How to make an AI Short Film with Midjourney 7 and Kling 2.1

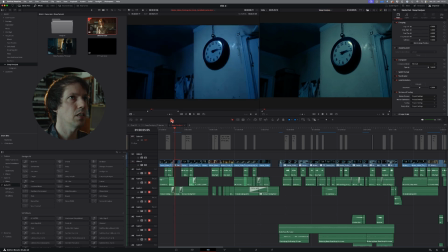And then the one I got, as you can see, it looks quite different. So for this one, I also had to do a bit of color grading, because this blue was much too blue. Which also is a thing I should mention. Maybe I should go into more detail about consistent scenes. If you want to hear about that,
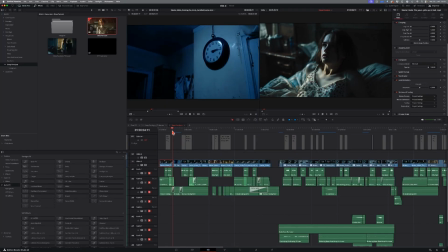leave it in the comments. Because one important part of that is that you kind of have the same color across the scenes. It doesn't have to nail 100%, but it has to be in the same ballpark, because that's something that helps a lot with consistency. So yeah, that's the clock.
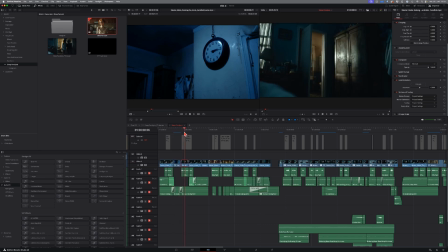Then I wanted to establish the room she's in, so I went for this shot, which is a shot I'm using more often. And how I did that I can also tell you later, because I have it sometimes at nighttime, sometimes at daytime,
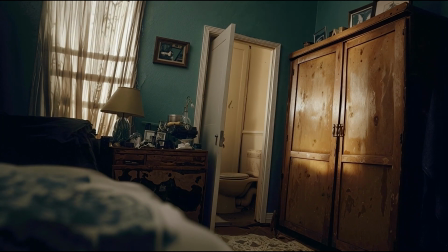sometimes with her, without her, and with the shadow figure, without the shadow figure, things like that. If you're interested in that, also let me know. Okay, then we have her getting up.
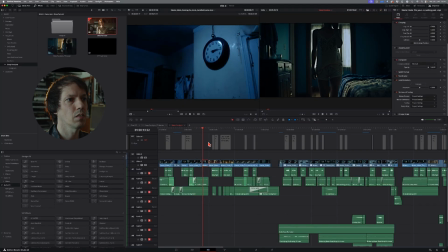I had her walking further, like this shot is longer, of course.
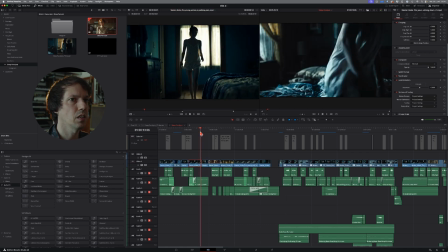Started here, but since she's already sitting on the edge of the bed here, it doesn't make sense if she's coming from back here, obviously. So I had to start here. And it's only a short shot. I was only using it because I wanted to establish the room a little more.
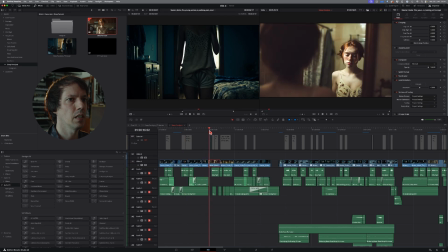Like we have this, then we have this, and then cut to the bathroom, the scene we've already seen.
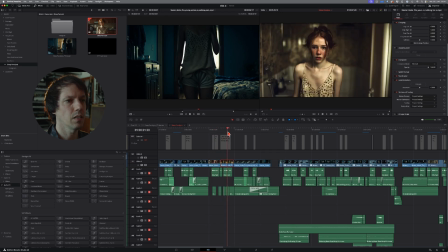And this is one shot I added later.
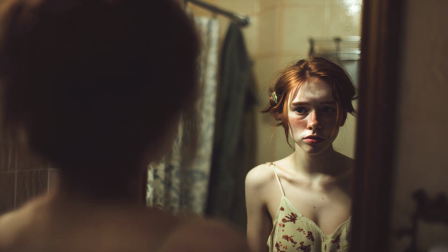At first I also had her leaving the room again, which then I thought wasn't necessary, because
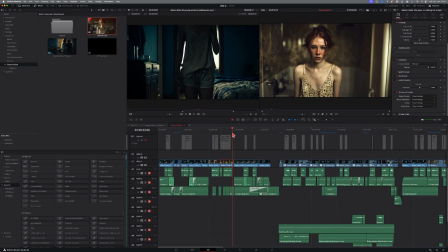I wanted her to leave the bathroom in the second bathroom scene, which comes later. She's just looking at the mirror here, which is enough. And yeah, I went on like this. She's back in bed. I wanted her to fall asleep. I wanted to show some time passing, so I added this window.
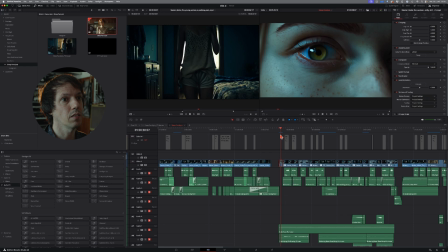Then fade to black, and boom, we're in. For these scenes, like for all of these, I used some tiny effects that are
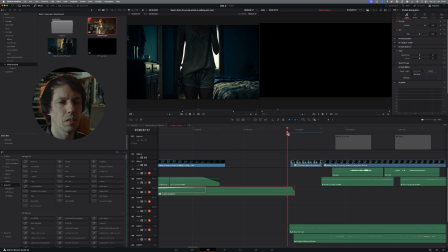not so visible, I think, but you know, if you look closely, you will see them. For example, here, to make it more impactful, I inverted the first few frames.
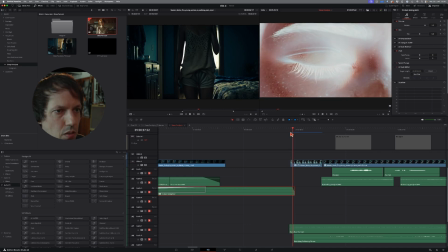How many are it actually? 1, 2, 3. 3 frames inverted.
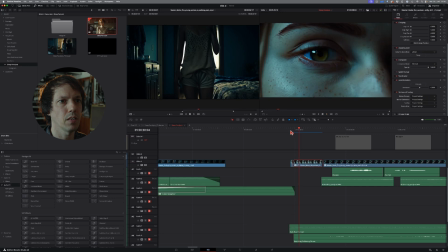So bam, you have this little flash going here.
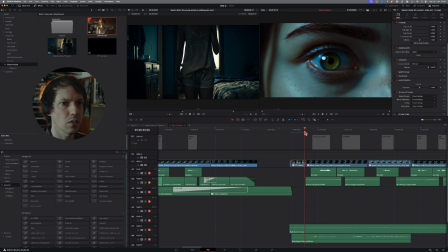And then to make the scenes a little more impactful, I also added 1 black frame at each cut.
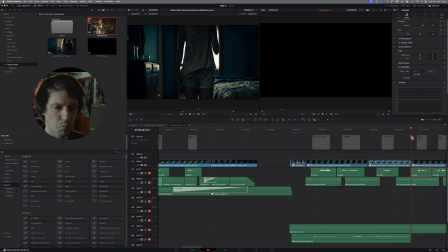So everywhere is a little black frame, you can see,
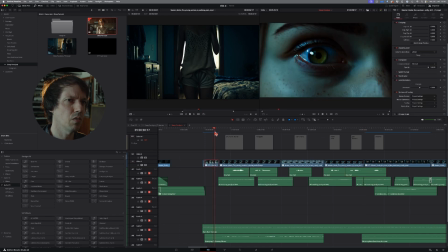which is not really visible for the eye, but you still sense it, so it gives you a kind of a something's odd feeling.
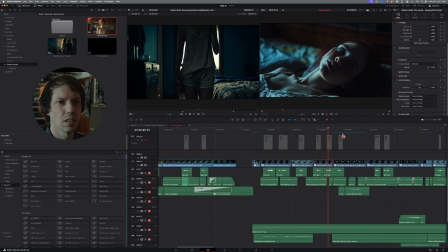Something doesn't fit. You can see you hardly see it. It's more like a little black flash as the creature comes out. And for these shots, I basically always use the same image, the same starting image, just with
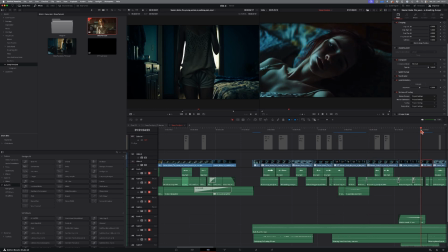different prompts, you know, like I wanted her to look down. I want her to look over there to the wardrobe. Here I wanted her to not look at all, to just realize, oh my god, it's happening again.
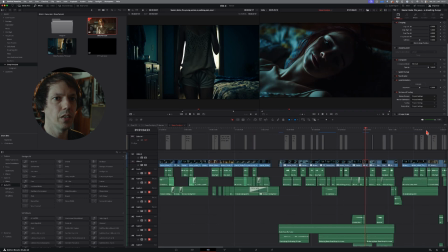And here I wanted her to look down to her fingers. And I think that was it. It's coming closer. Here she's really scared, so I wanted it to zoom in on her face really close.
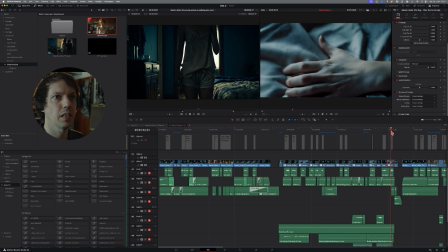And then she finally manages to move and boom, wakes up.
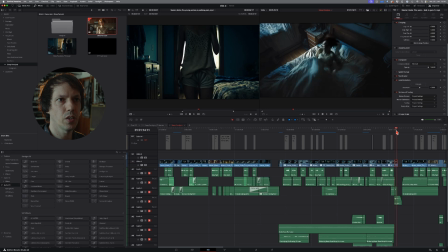This shot also was a bit difficult, but the first section I needed worked pretty well. But if you look at the whole thing, you see it falls apart pretty quickly.